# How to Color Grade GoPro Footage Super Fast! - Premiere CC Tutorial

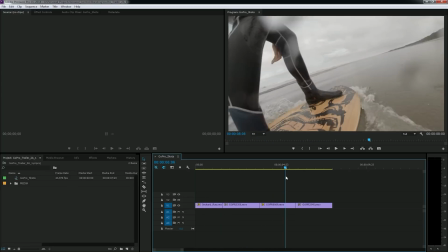[0:03]
Hi, my name is Casey Ferris, and today I'm going to show you how to quickly color grade your GoPro footage,
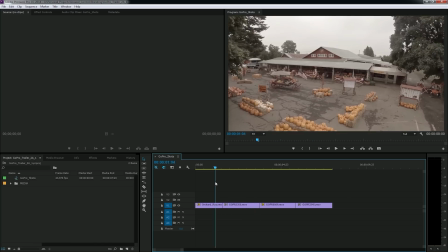[0:10]
make it look great in no time at all. So as you can see, I have a whole bunch of GoPro footage.
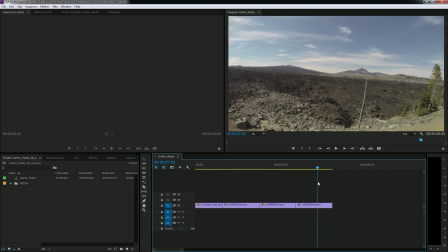[0:15]
This is all shot in ProTune, and in different environments, some are overcast, some are sunny.
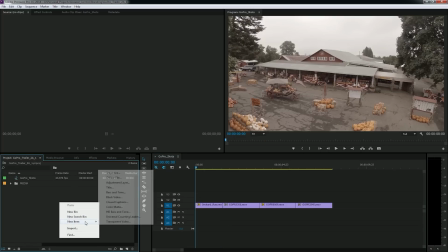[0:22]
So let's jump right into it. The first thing I'm going to do is make an adjustment layer and put it over all of my footage.
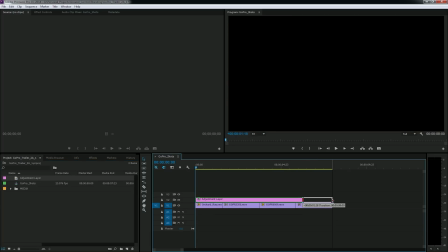[0:28]
Now on this adjustment layer is where we're going to put our LUT. Now, if you don't know what a LUT is, it's kind of like a preset for your footage.
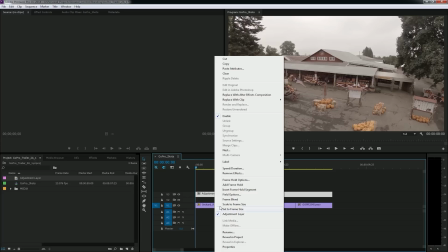[0:37]
It makes the colors look a certain way.
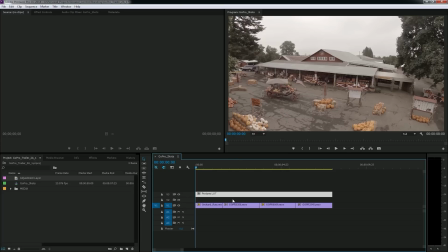[0:39]
And so you can use a LUT for a bunch of things, but today we're just going to use it to give this flat footage some good saturation and contrast. So I'm going to go to my effects and I'm going to search for Lumetri. And there it is under color correction, and I'm going to drop it onto my adjustment layer.
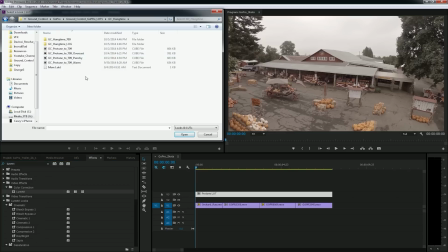[0:55]
Once I apply the effect, a window pops up and asks me to select a LUT. Now there's tons of different LUTs out there, but the LUT we're going to be using today is called the ProTune to 709 LUT.
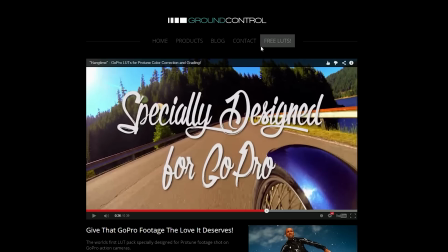[1:08]
It's from Ground Control. You can get it for free at groundcontrolcolor.com.
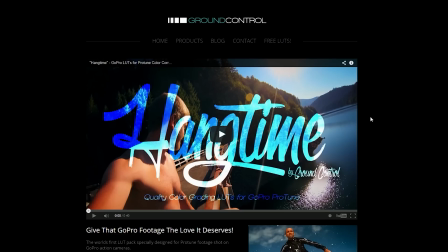[1:12]
I'll also put a link in the description. There's also a whole pack of these LUTs called the Hangtime LUT Pack, and it has a bunch of different styles.
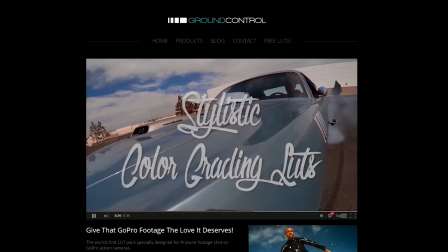[1:20]
It has different variations of the LUT we're going to be using today. It's absolutely awesome for anybody that shoots GoPro footage.
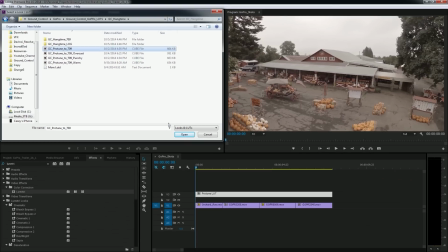[1:27]
So I'm going to select Ground Control ProTune to 709 and hit open, and immediately you'll see a huge difference in this footage.
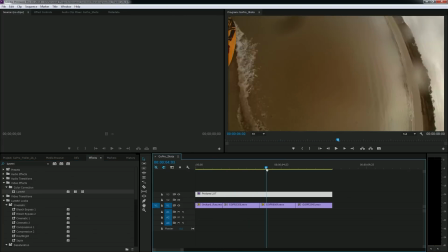[1:34]
It's much higher contrast, saturation. It actually looks pretty good to start out.
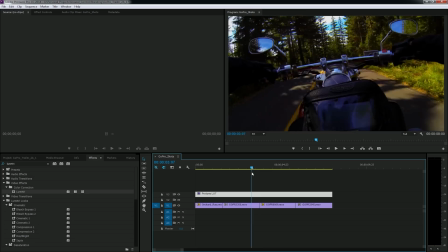[1:40]
And if you wanted to leave it just like this, you probably could, but I like to tweak it a little bit because no matter how good your LUT is, it's not going to be perfect for every shot.
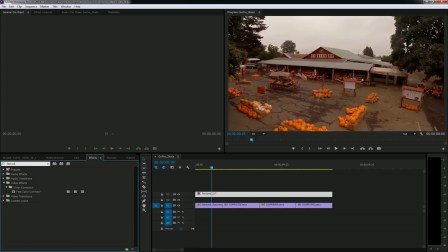[1:49]
So I'm going to do that by going to effects and typing fast color, and I'm going to drop my fast color corrector effect on my first clip.
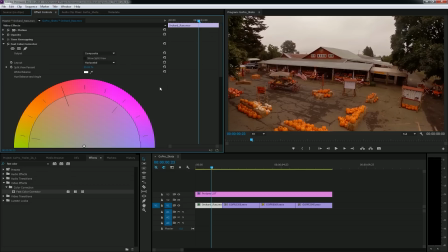[1:58]
That's going to pop up in my effect controls. And I'm going to scroll down to my input levels.
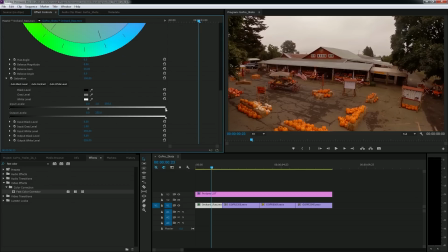[2:03]
And this is where I can brighten and darken the highlights, the shadows, the midtones of the image.
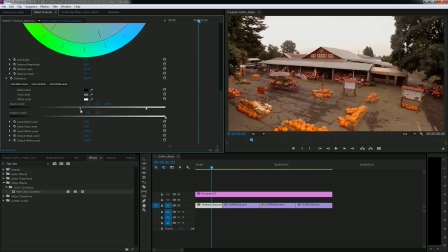[2:08]
And what's cool is I can make little adjustments here. And because I have that adjustment layer with that LUT over the footage, it makes a big difference.
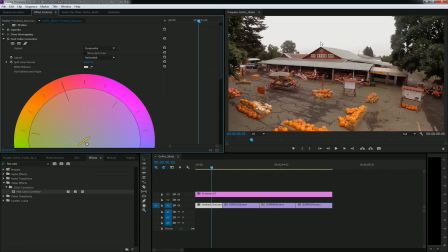[2:16]
And so I can adjust my white balance with the color picker. So I can brighten up my footage a little bit, adjust the white balance with the color picker. And there we have a pretty nice looking shot. And I'll do the same thing for the second clip, a little motorcycle action here.
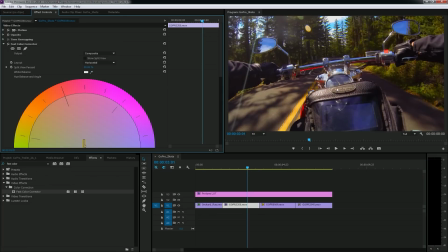[2:30]
Same thing, I'm gonna pick my white balance. Maybe I'll boost the midtones just a little bit.
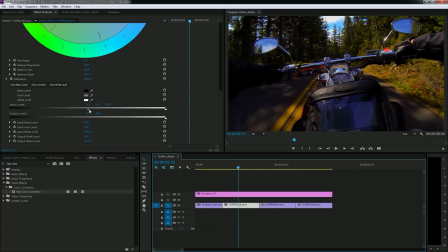[2:35]
So I'll scroll down to input levels and bring up those midtones just to give some detail when he's in the shade.
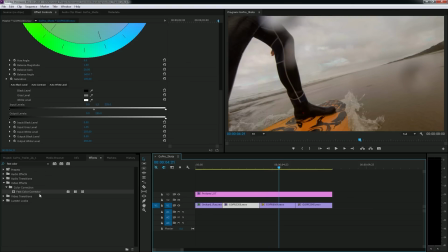[2:41]
Here we have some skimboarding footage. Drop my fast color corrector on that. And same thing, color pick the white balance.
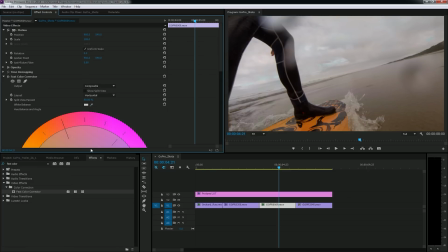[2:47]
You can pick anything that's white. You just wanna make sure that it's not totally blown out or else it won't actually work.
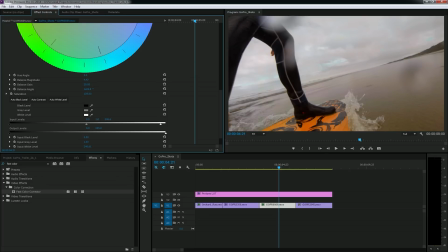[2:53]
And I'll brighten this image a little bit. And I'm actually gonna add a little bit of saturation because it's an overcast day.
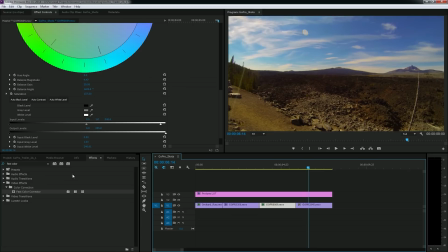[2:59]
And now my last shot, which is this landscape shot. Same thing, add the fast color corrector.
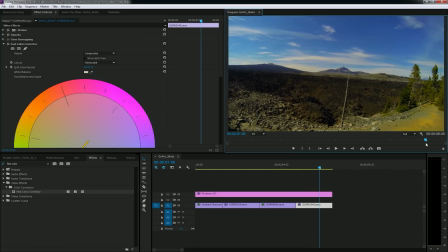[3:05]
Pick my white balance on the clouds. I think I'm gonna tweak it just a little bit to get rid of that greenish tone.
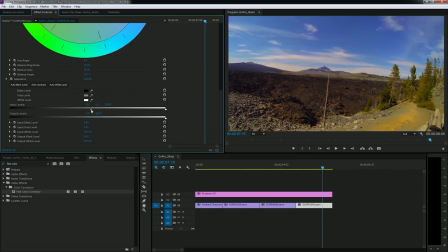[3:12]
And I'm pretty happy with that. Bring out the midtones just a little bit, maybe crush the shadows.
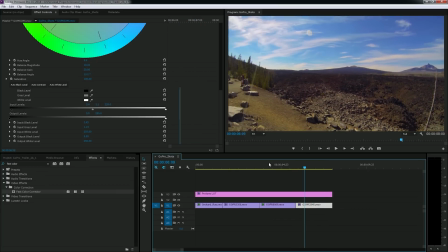[3:20]
And it looks pretty good. Now let's look at these adjustments without the LUT.
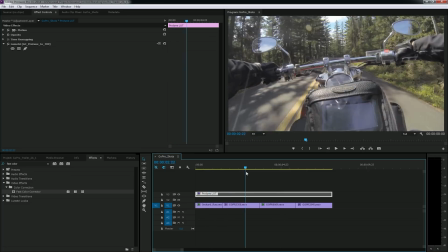[3:25]
You can see these are just tiny little tweaks to the original footage, and once you put the LUT on there, it looks really nice.
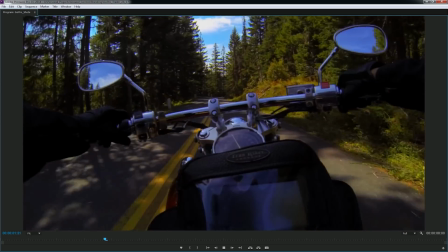[3:31]
So let's take a look full screen. So there we have some awesome footage, four different shots, four different environments, all color graded in under 3 minutes.
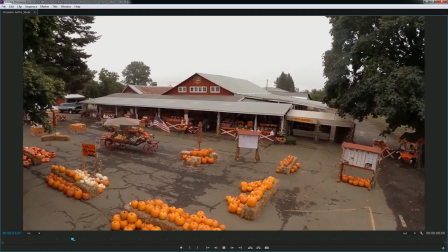[3:40]
So that is the easiest and fastest way I've found to color grade your GoPro footage.
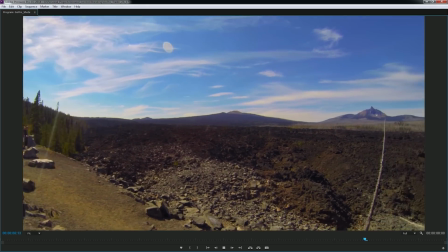[3:46]
I hope you like this tutorial. If you like it, make sure to let me know by hitting that like button.
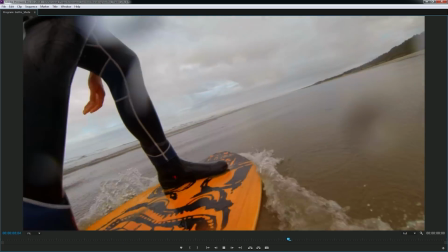[3:51]
Also, if you know anybody that shoots GoPro, you might consider sharing this with them. And if you have any questions or comments, leave them in the comments below.
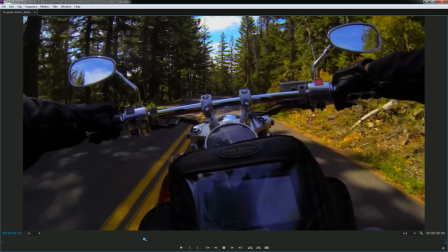[3:58]
Once again, my name is Casey Ferris. I'll catch you next time.